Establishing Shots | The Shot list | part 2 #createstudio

Hi everyone, welcome to my channel Simon Promotes Art. And today we will learn about establishing shot.
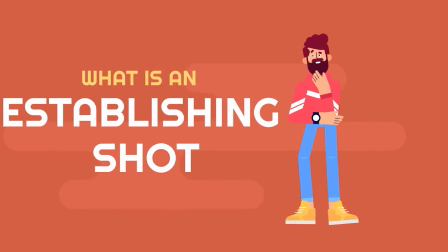What is an establishing shot? Well, let's find out.
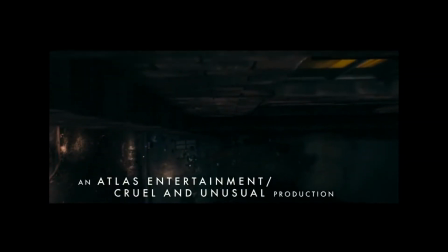The establishing shot is normally a wide shot. It is the opening shot of a scene that tells us where we are.
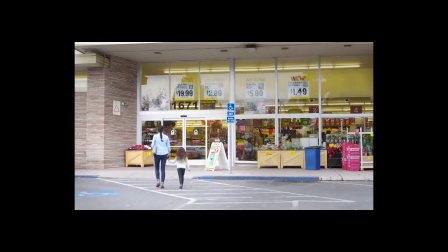In other words, establishing shot shows us the location and the time, but also creates the mood and tone for the scene.
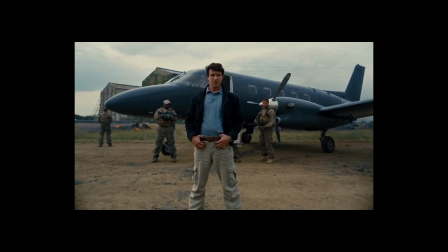To understand more, let's have a look at this Lion King's opening scene.
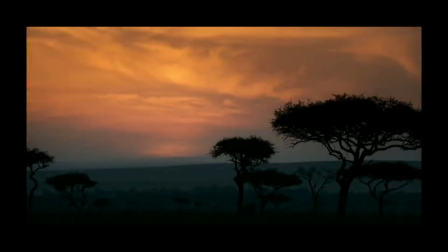We see a wide field of view, silhouette of trees, tints and shades of blue towards the horizon line, a subtle orange color in the sky makes audience perceive and feel that it's an early morning scene.
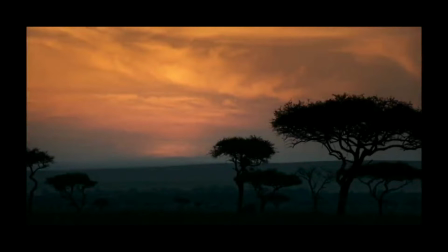And when the sun rises with a song, it confirms the location and time of the scene.
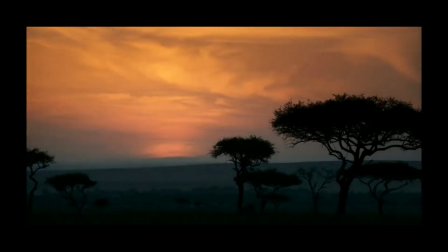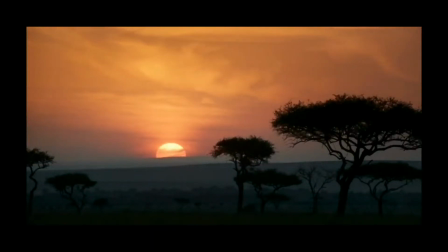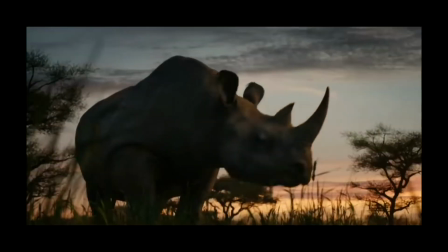And after a cut, we see a rhino which confirms the audience that yes,
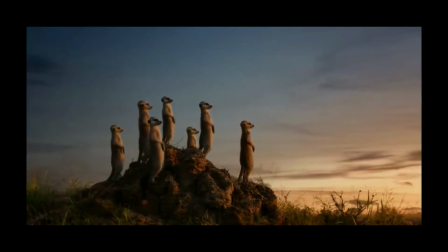they are experiencing jungle life on the screen. Now, let's create one more example for you.
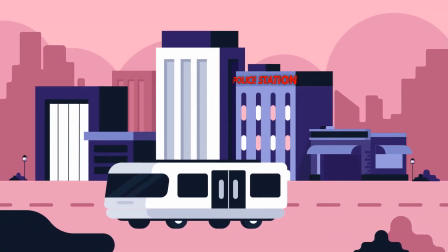Imagine the scene heading in the script might be exterior of a police station in daytime.
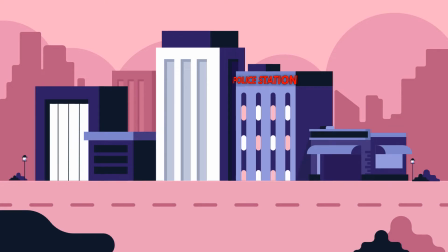This might consist of a wide shot of police station's building, and then we cut to a shot of a police officer at his desk.
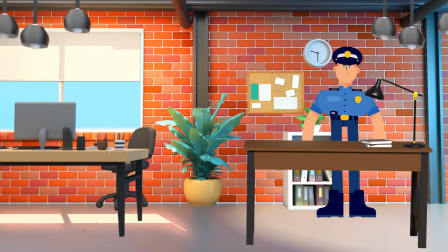We know where we are, right? Inside the police station. I hope you understood by now about the establishing shot.
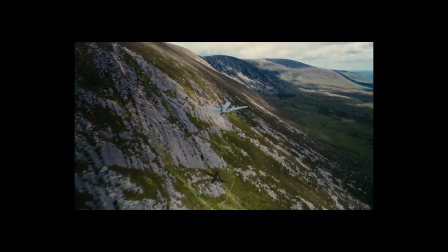If you still have any doubts, you can always write in the comment section below. Thanks for watching this video.
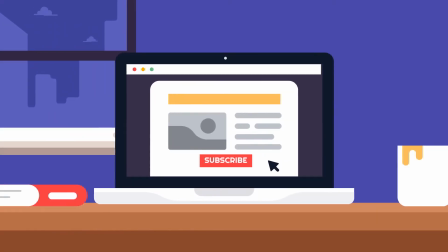Please hit the like button if you like this video and subscribe my channel to support
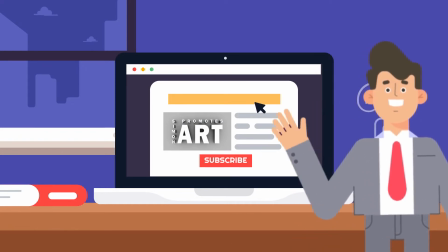me and to motivate me so I can make more tutorials and informational videos for you.
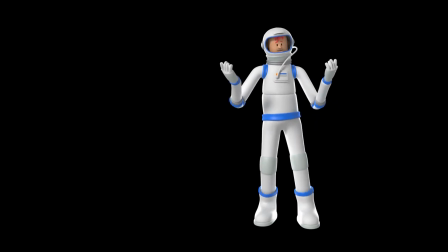Now before we leave, let's see some more example of establishing shot.